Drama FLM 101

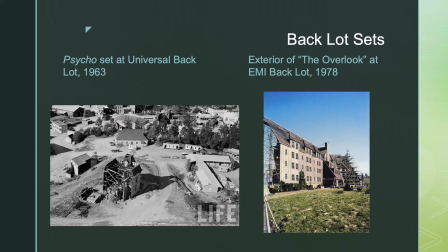[16:29]
They're only there on these closer up shots. But they built the entire exterior of the overlook here so that they could create the blizzard and create the maze and create the scenes where the characters are outside.
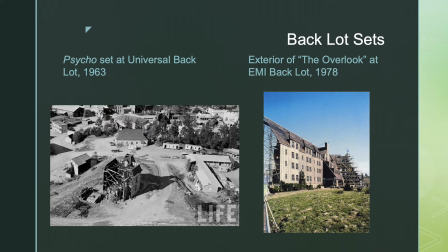[16:42]
So they built it just the exterior, as you can see right there. And filmmakers do that all the time, especially for higher budget films. They can recreate a real place on their backlots.
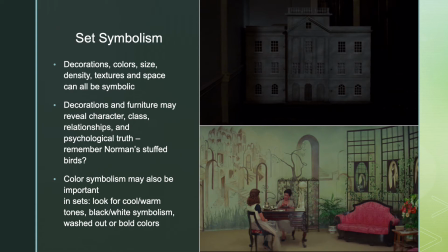[16:57]
Now let's get in a little bit to kind of significance. So giving you kind of like a lot of technical distinctions here, but so what with sets? So what with drama? So let's talk a little bit about sets and their capacity to be symbolic,
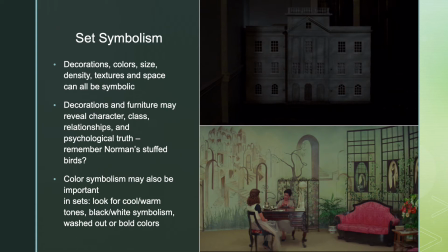[17:10]
which is really what we're getting at when we're getting at film as an art and giving you the tools you need to actually interpret the films that you are watching on your own. So keep in mind that anything on a set can actually be a symbol. A prop can be a symbol. Remember, symbol is something that equals something else, right?
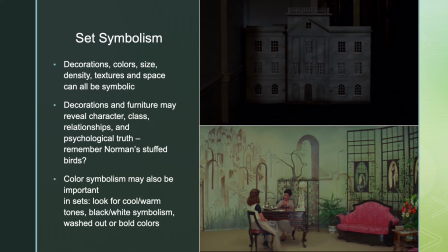[17:27]
A prop or a set can also be a metaphor, which I didn't write here, but that is also true, that it can be like something else. And so that's what I want to get at with this dollhouse in The Awakening here for just a second. But keep in mind that decorations, the colors that are used in sets, the size of a set, the density of a set,
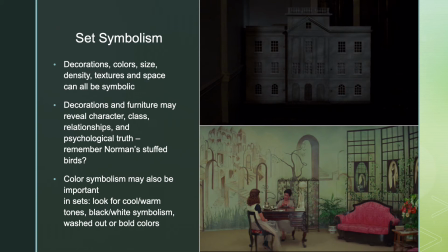[17:46]
the textures used in the decorations, and where the space is can all be really symbolic. Decorations and furniture can tell us a ton about characters, about the class, about power dynamics, about relationships between people,
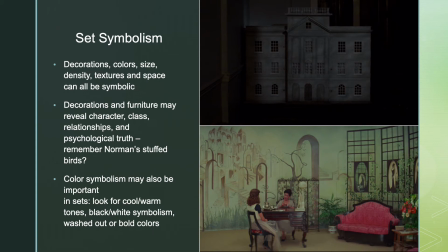[18:00]
and psychological realities, like things like the stuffed birds that are all over Norman's office, right? At the hotel. They tell us a ton of things about Norman Bates.
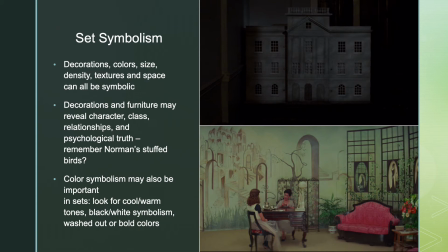[18:12]
The decorations inside the Bates mansion also tell us a lot about how kind of diseased Norman Bates's mind actually is if we slow down and kind of look at it. Also, it looks like a really gothic space, so that spooky kind of aligns the film with horror conventions as well. And finally, color symbolism can also really matter in sets.
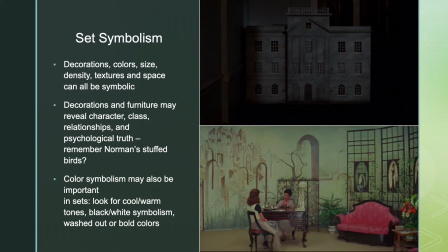[18:31]
And so you want to pay attention to the things that we talked about with photography a super long time ago. Do you see warm colors or cool colors? Do things look kind of washed out, or do they look really bold? Are they kind of sepia, like everything's kind of brownish, or are they kind of grayish? One thing you probably notice is that the film The Awakening,
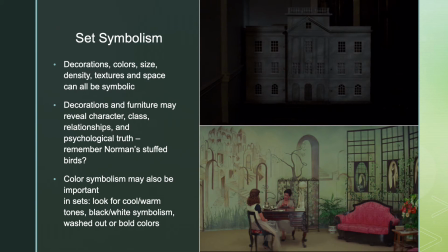[18:49]
everything in that school and basically everything in the film, photography-wise, is so gray. It is such a colorless film. You see, for example, that shot of the dollhouse here at the beginning. That's what the dollhouse looks like after Florence turned the lights on.
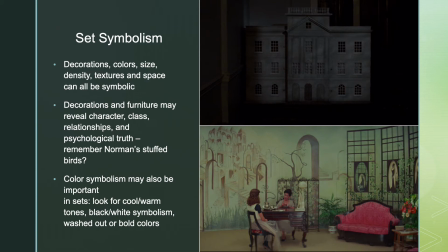[19:05]
It is a dim, gray, sad movie all the way through, and that's a photography choice, but it's also a choice in how the sets are actually decorated. Everything at Rookford looks sad. Everything at Rookford looks empty.
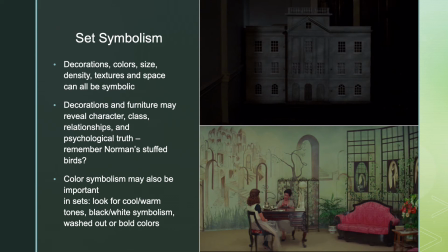[19:20]
Everything at Rookford looks gray. Everything looks a little bit worn down. But the set itself is also really symbolic. One thing that you want to think about, and that I will ask you about in your discussion questions for the week,
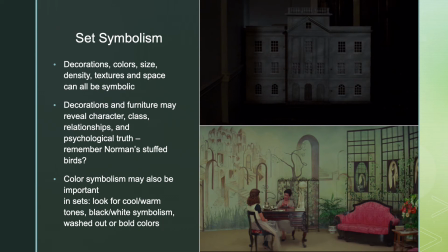[19:34]
is to think about some of the symbolic spaces that you see in the film The Awakening. One example is, here is a symbolic space. Here is this dollhouse, right? And dollhouses, when she looks into it, it's like looking into her own mind, right?
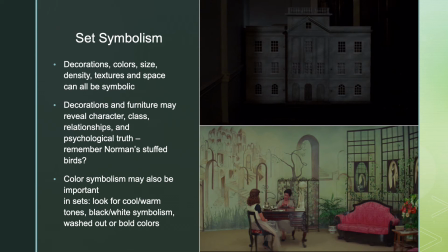[19:53]
This dollhouse is a symbol of her childhood. The rooms inside of it are a metaphor for Florence's mind. And you get to see the memories that she has repressed. We get to see the deepest, darkest places that she tried to hide those terrible things that happened to her as she opens the little bitty doors inside this dollhouse.
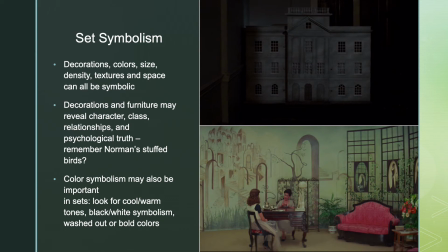[20:12]
It's hard to tell if the dollhouse is even actually real or if it's literally just in her head. So it really might be literally a symbol of her repressed childhood. Nobody else ever sees it, as far as I recall in the film.
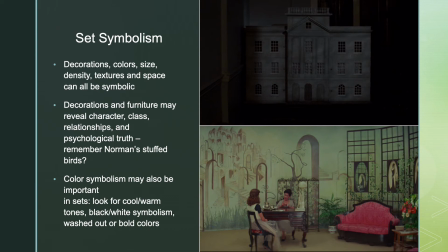[20:26]
So it really just might be an externalization of her memories waking up and her memories of herself in this house.
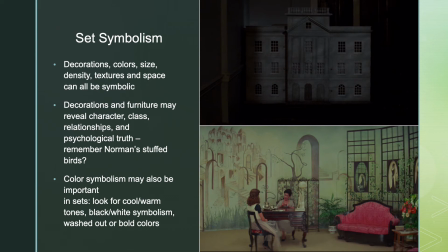[20:33]
We've seen some other symbolic sets, actually in every film that we've actually watched in this class, we've seen some symbolic sets. But down here is another one that's not just a prop like that dollhouse, but is instead like a whole room. If you look at Madame Blanc's office in Suspiria, right?
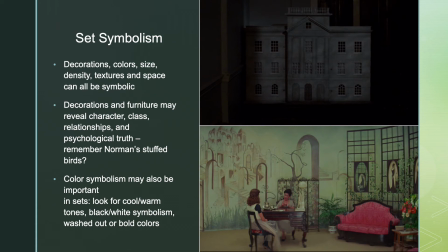[20:52]
It's crazy. What it looks like is an MC Escher painting, and you can see that over there on the left, it's all been painted in ways that the stairs don't go up or down the right way. Nothing kind of leads anywhere. You see a lot of kind of optical illusions.
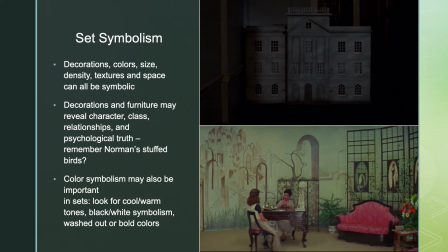[21:08]
You see things that look real but are actually just painted onto the wall, which is very German expressionist. But you see the kind of an expression here of kind of this violent pink, this kind of violent female power color, but also there's a lot of chaos in the set and there's a lot of confusion. Things don't really make a lot of sense here,
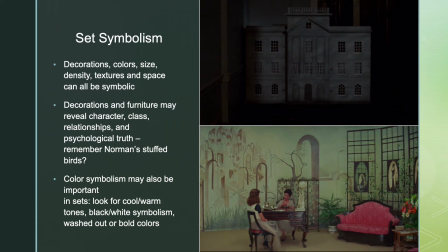[21:28]
which makes sense symbolically speaking. This is kind of the entrance way to complete chaos for Susie, right? Like, this is how you find your way into the coven.
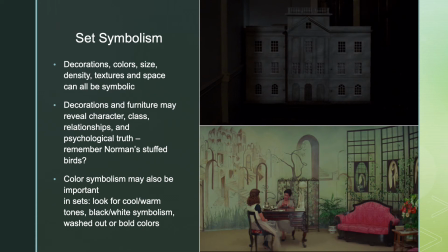[21:41]
The door is in this room where nothing makes sense, where everything seems a little bit unnatural. Everything seems like an illusion, like things are not the way they're supposed to be.
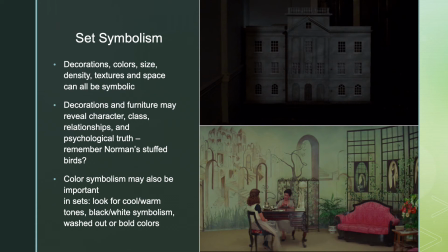[21:54]
Whereas we have an entire school, right, it's pretending to be a school, but it's actually a coven for witches. And this room is also full of a lot of illusions and a lot of confusion.
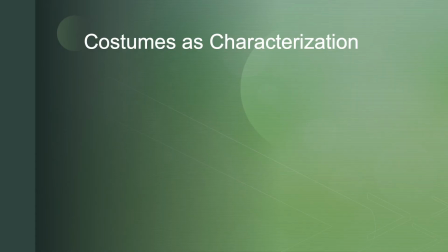[22:10]
All right, let's move on even more briefly to costumes. Costumes, like sets, are a really important part of drama, like theater drama, and they're also an incredibly important part of filmmaking drama.
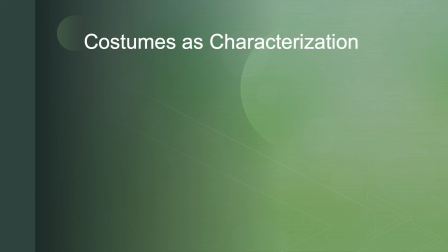[22:23]
Costumes, like sets, can tell us a ton about characters, and you often don't really pay much attention to how characters are dressed. I asked you to for one of your viewing questions for The Awakening. Pay attention to how Florence was dressed, but they are an incredibly important language system in film.
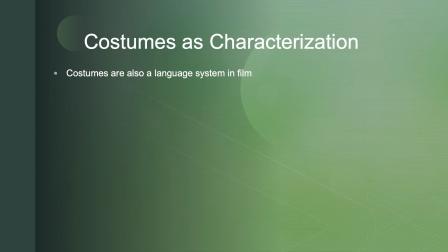[22:42]
They actually tell you all kinds of things about characters at any given moment in the drama. They're transmitting tons of information, like, what does it tell us about this person's personality, or their class, low class, middle class, upper class?
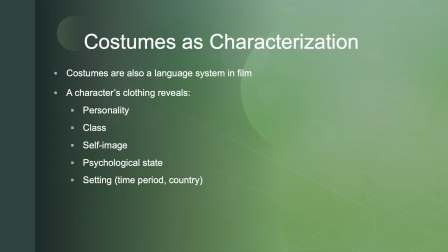[22:58]
I can even tell you what country they're from, if it's kind of a regional or a traditional costume of some sort. But it can also tell you things like their self-image. How do they feel about themselves? If a character is kind of has their hair let down, or if they look kind of messy,
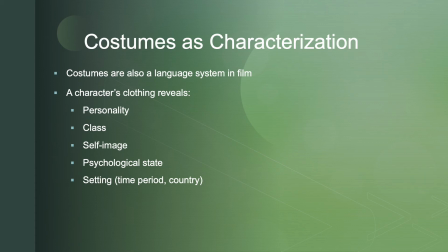[23:14]
or if their makeup is messed up, or if they're not wearing makeup, or if their clothes look rumpled or dirty, that can tell you either how they feel about themselves or something else about their psychological state or even their economic state. Characters' clothing can also, of course, tell us when and where we are.
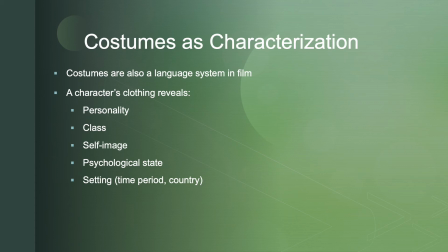[23:29]
So the costumes from The Awakening set us very clearly in the early 1920s in England. We can tell. So even if we didn't know that it was England, you could at least be able to tell this was a long time ago, 100 years ago-ish.
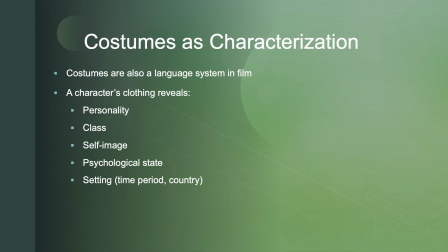[23:44]
This is how people used to dress. When you are in the school, you can see that all the boys are dressed the same. That tells you we are at a boys' boarding school. When you see Maud's costume, that is a very conventional costume that a maid or a nurse or a housekeeper or someone who cared for children,
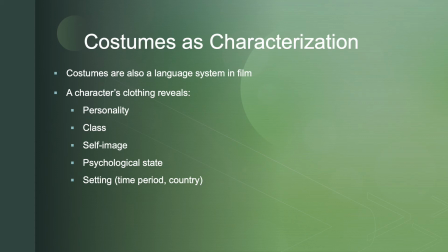[24:03]
like a governess, would wear in the early 20th century in a lot of European countries. It's just very, very conventional, very, very traditional. It tells you what class she is. It tells you what her role is immediately. Finally, textures can tell you things about characterization.
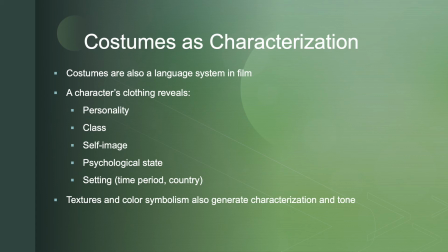[24:20]
If something seems really satiny or really rough or really smooth, that can tell you something about what we're supposed to see this character as, like really soft, right? Or really kind of glossy or glittery. And it can also help kind of set the tone, as can color.